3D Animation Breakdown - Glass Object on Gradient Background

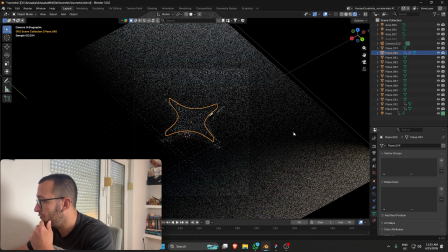(4:10)
Then we have one from the top, one from the side, and one from this side as well.
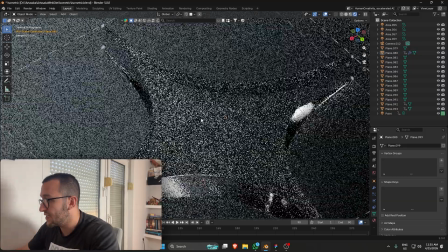(4:15)
So the trick in getting good looking glass is having both dark spots and bright spots, contrast.
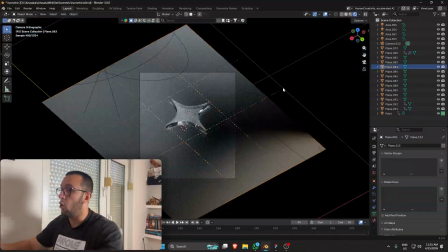(4:21)
And how you do that is by having lights all around the scene, just hitting it from every angle.
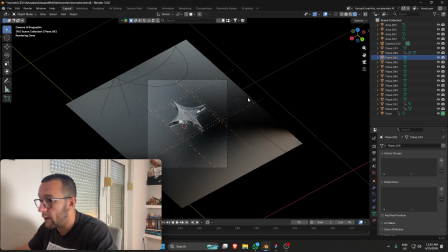(4:28)
But here I also had to be wary about how I light the background.
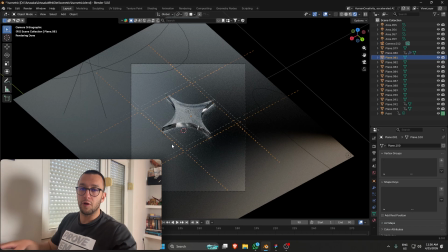(4:33)
Why? Because if it was just uniformly lit with no dark spots and no light spots, it would be boring.
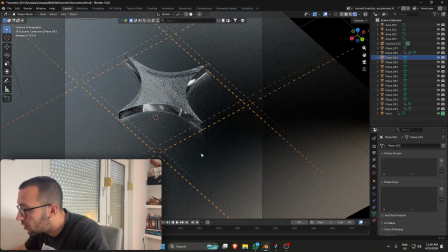(4:40)
So I made sure I have this dark streak here, which is gonna look so good in the final render.
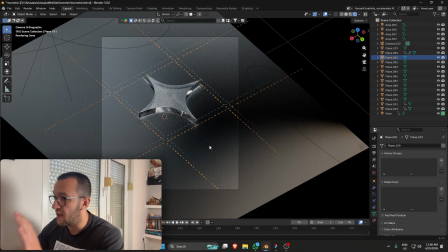(4:45)
Again, contrast is everything. Now, that's basically it. So I would just recommend you
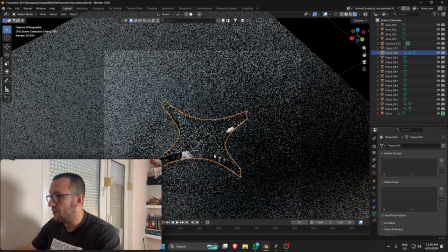(4:53)
put a bunch of lights and experiment with them, move them around and see what looks good, and look for these nice bright spots and dark spots.
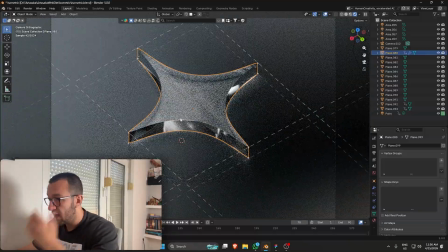(5:01)
That's how you make the glass look nice. And of course, bevel the edges of the glass.
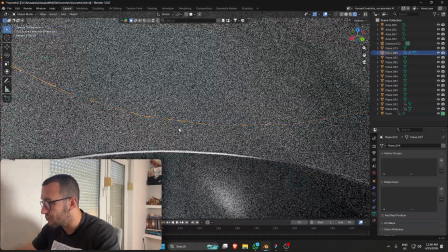(5:05)
Oops.
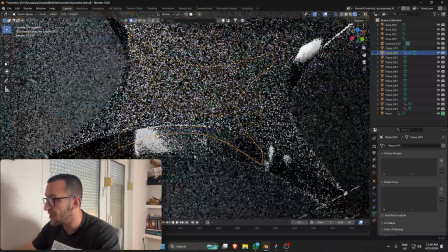(5:09)
Yeah, just bevel the edges of the glass. It's gonna make it much nicer and the edges more discernible.
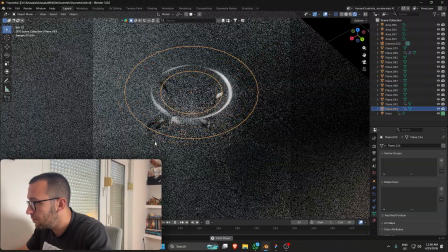(5:14)
Okay, now for the animation. Boom. Okay, so first we have this moving up.
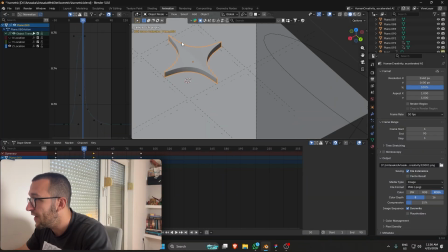(5:24)
It's just a standard Z curve, but then I want a light ray to hit it,
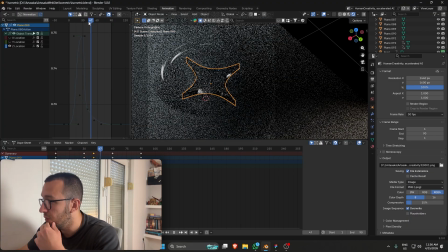(5:28)
and for it to be more realistic, it's just gonna boom, go down fast when it gets hit.
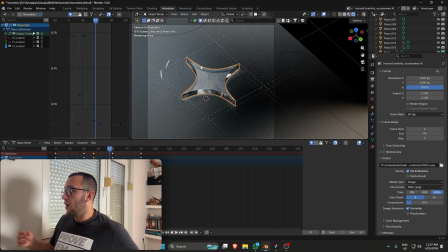(5:36)
Action and reaction makes it much more visually appealing. That light ray I have done in After Effects.
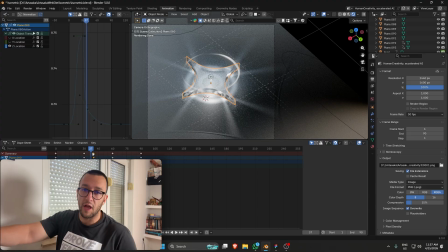(5:43)
I'm not gonna show that, but it's basically just a glowing line that I animate the opacity in at the right time.
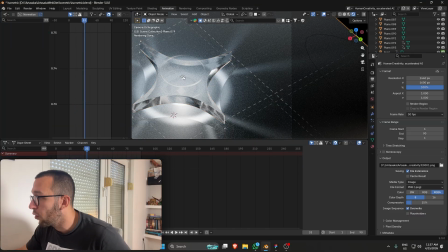(5:51)
To get this nice reflections, I put a point light inside of the glass shape, which makes
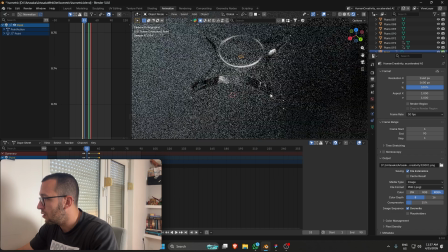(6:01)
these nice, super nice refractions on the ground plane.
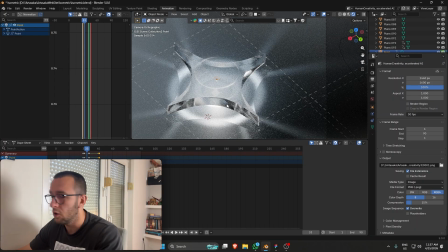(6:09)
Just makes it look super visually interesting and magical. It's literally a point light that I animate the power to.
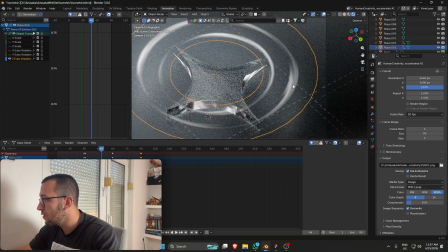(6:16)
And for the circles, let's go into shading.
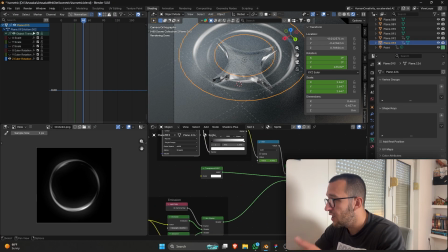(6:21)
For the circles, I have a mix between a transparent and an emissive material,
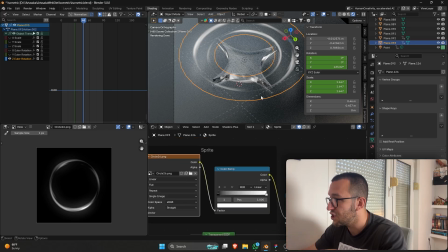(6:28)
and I control that with this shape that I put on a cutout circle. So this is just a cutout circle. I mapped this shape on top of it. I have this shape from a VFX pack I bought ages ago.
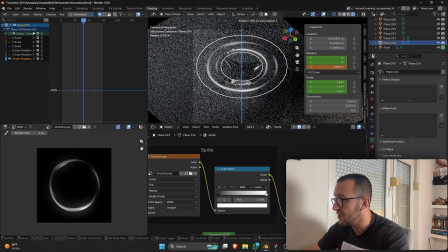(6:40)
And then for actually animated it, I just rotated it on the Z-axis and scaled it up and down, duplicated to have two of them.
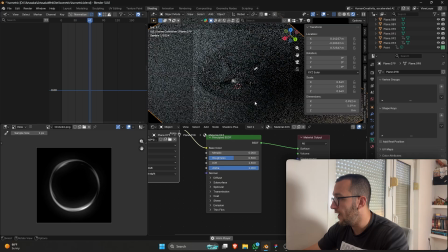(6:49)
That's basically it. And to have it loop, you just make sure the first and the last keyframe are the same.
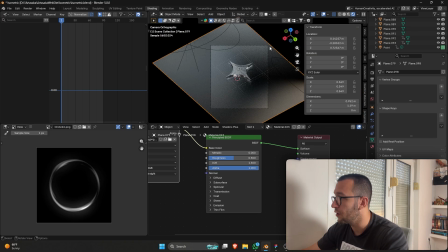(6:57)
That would be it. And then you just go into Premiere Pro and color grade it, increase the contrast so it looks good.
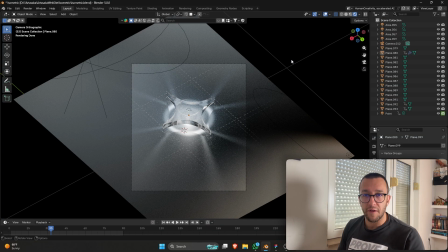(7:06)
That would be it. I hope this is somewhat informational for you guys. I'm not a tutorial guy. I'm learning, and I hope each one gets better and better. The aim of this was not to go in depth into each of the techniques. It's just like an overview of what I used, the techniques I implemented,
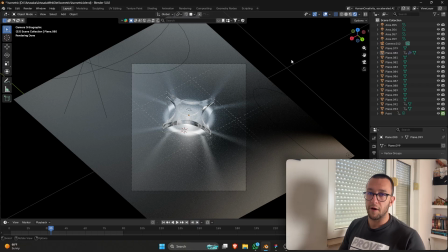(7:25)
and hopefully it gave you an idea how this was all created and inspired you to create something similar or experiment on your own. And if you need a creative agency by any chance, Artasaka is the place to be, or to go to us. I don't know. Reach out to me or to them and we'll get you sorted if you need anything.